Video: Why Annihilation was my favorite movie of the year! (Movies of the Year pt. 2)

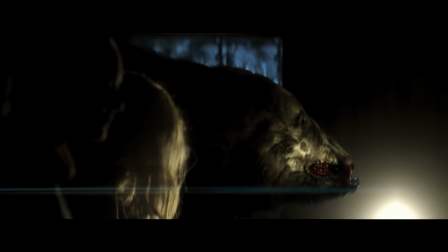The bear scene fits this criteria perfectly. I'm just gonna break the whole thing down.
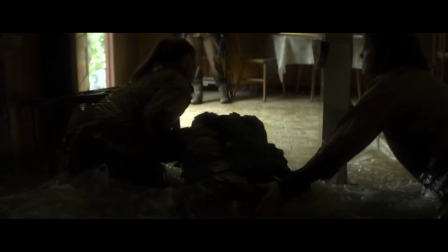So there's a moment in this movie, first time watching, that I exclaimed, "Oh yeah, this is supposed to be some kind of horror movie, isn't it?"
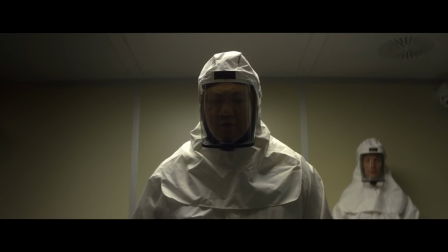I was already really invested in the interesting sci-fi stuff, and then a lady gets jump scared into a room.
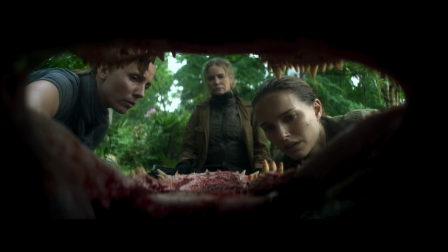It was a great introduction to the idea that these ladies are not safe here. Then they find a camera with a fun video on it.
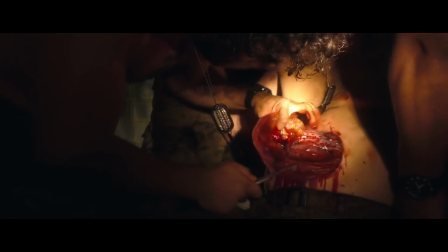Hold him up. There.
And I said,
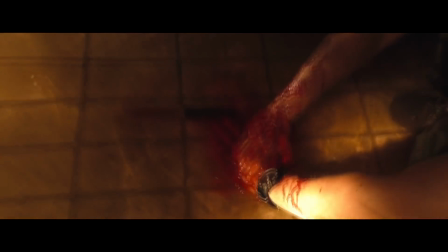Oh, here we go, that was really fucked up, now we're getting to the good shit. But this was just the tip of the iceberg.
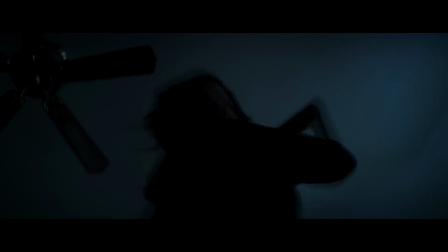So the scene we're talking about starts out with a rifle butt to the face and ends up tied to a chair.
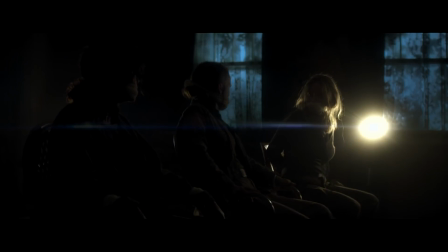Now, this is an immediately tense scene starting with Gina Rodriguez losing it and threatening to kill everyone. It's a very delicate situation that is likely to end in the death of someone, and a fantastic scene that would be very good without the addition of anything. Now, the main point of contention here is that one of the characters earlier on in the movie was killed by a bear,
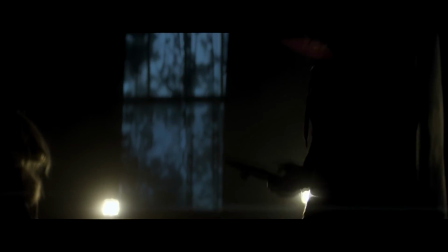but I didn't actually see a bear. Then, when she's about to cut everyone open, she hears her former squad mate scream, "Help me!"
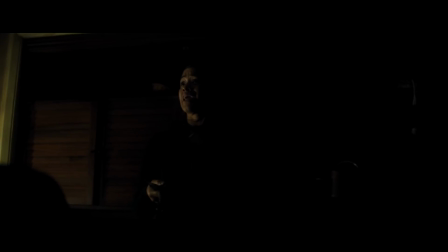Oh, yes.
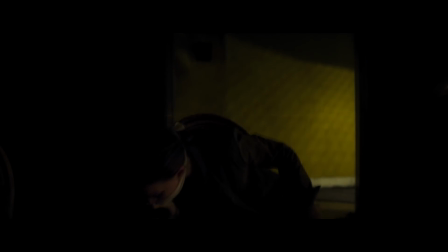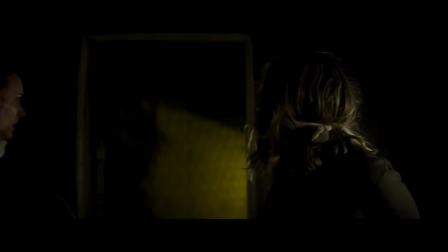And then everything suddenly gets worse.
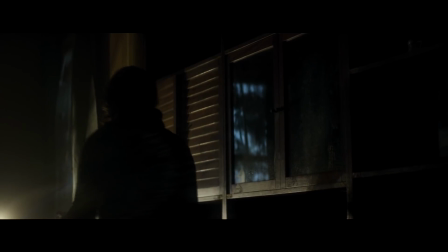The beginning of this scene creates a great juxtaposition with the rest of the scene, as we have a character tie other characters up.
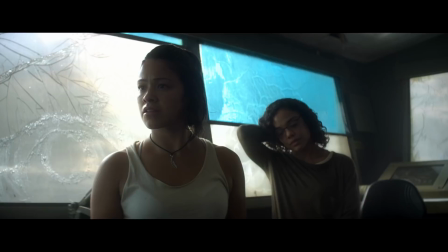This is someone that we've known and who it is possible to reason with, someone who could possibly be convinced into not killing anyone.
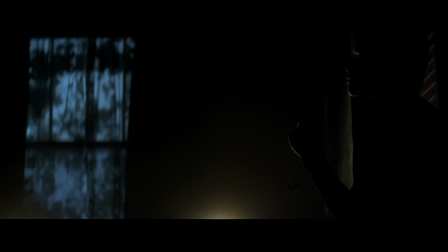Our characters are in a delicate situation where their actions, if handled right, could end in everyone being okay and happy.
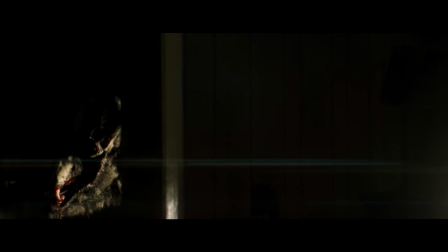But then the scene replaces Gina Rodriguez with a skeleton bear, and those aren't reasoned with very easy.
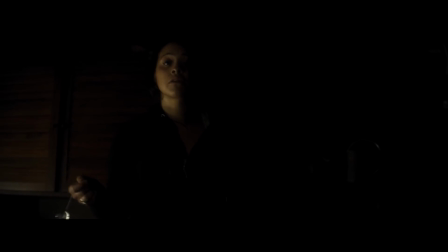From a scene construction standpoint, this is a very interesting way to create tension, and that is definitely something you think about after the scene is over. Anyway, as he's walking in, you get a good look at the bear. It's a creepy motherfucker and I love him. He doesn't charge into the room. This man lumbers into the room. He thumps with every footstep.
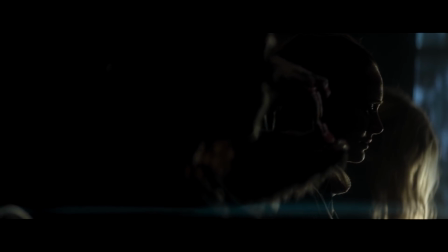He gives us time to appreciate how he could kill our heroes in 3 seconds.
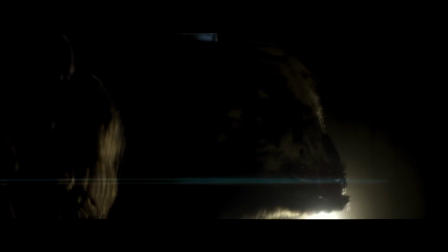And all this stuff is spooky, but none of this really puts the nail in the coffin. However,
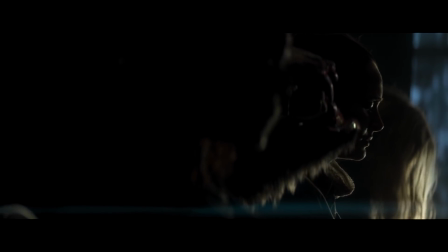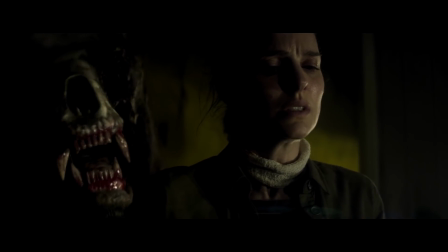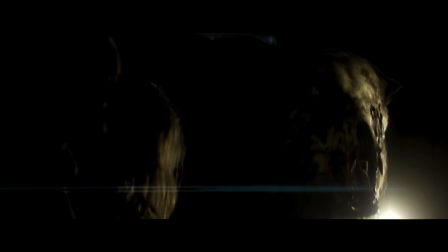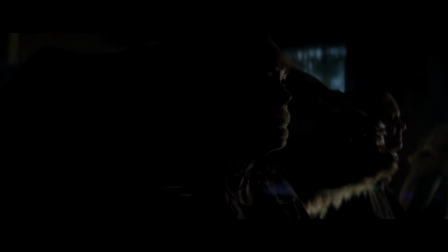it speaks.
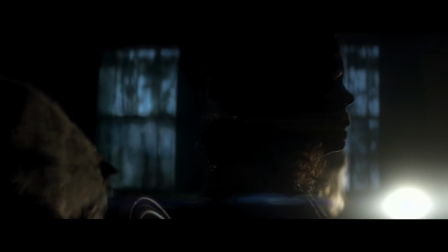As it's scanning the room for potential victims, it speaks in the screams of terror and pain of its former victim, and I think that's not terribly okay.
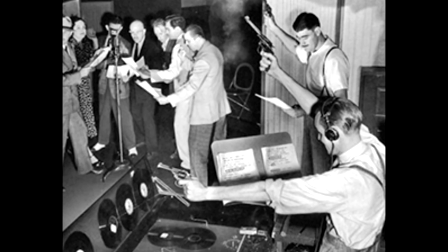I think that isn't something it should do. This moment is essentially a sound designer's wet dream, the kind where the sheets are soaked with piss.
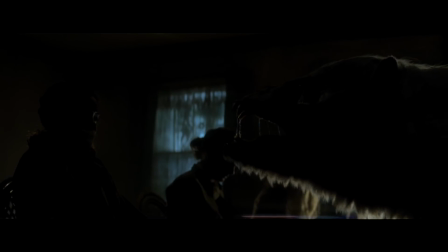This is the scariest scene I have seen all year, and that's kind of saying something because I would say it was the best year for horror movies in a long time.
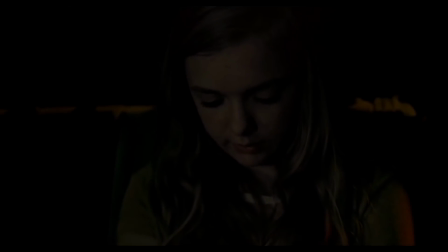This scene is scarier than all of 8th grade. And then the bear kills.
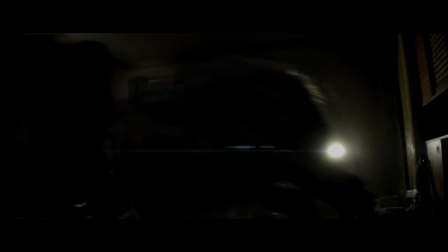It murders the shit out of Gina Rodriguez, but not before passively bowling everyone the fuck over using its raw bear power.
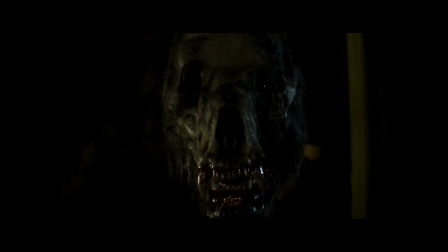There is nothing I think this scene could have done to make it any better in any way.
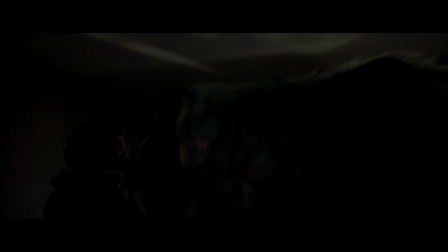It is a perfect scene. Goddamn.
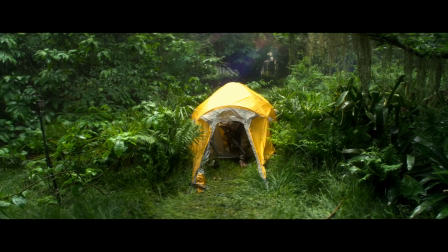And I just spent a ton of time talking about specific things that make up pieces of the whole movie.
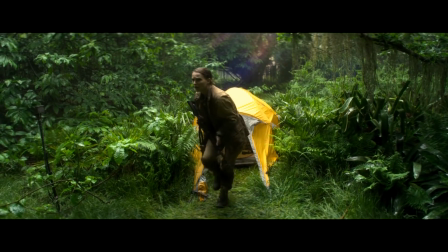So I think I should talk about the rest of it.
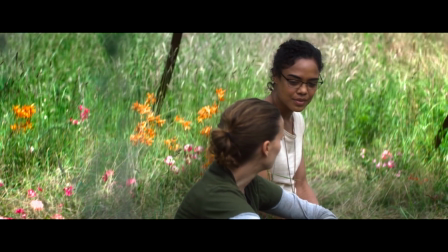Like I said before, it uses insanity differently than Sorry to Bother You and Mandy, but it takes the best of both worlds.
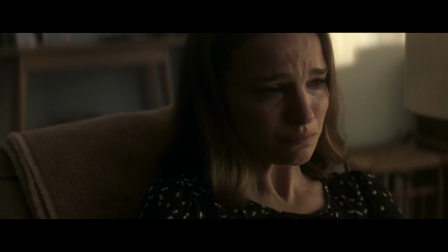In the beginning, like Sorry to Bother You, it takes place in our world and has Natalie Portman crying over her dead husband.
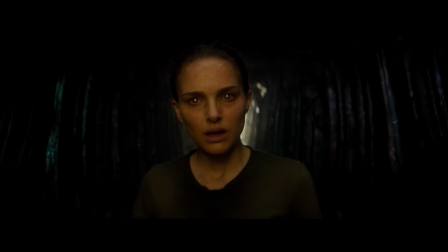And in the end, like Mandy, it has her staring into the void and it staring back.
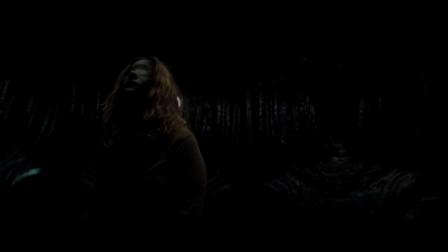If you're looking for a good Lovecraftian horror that paces out its insanity, here you go.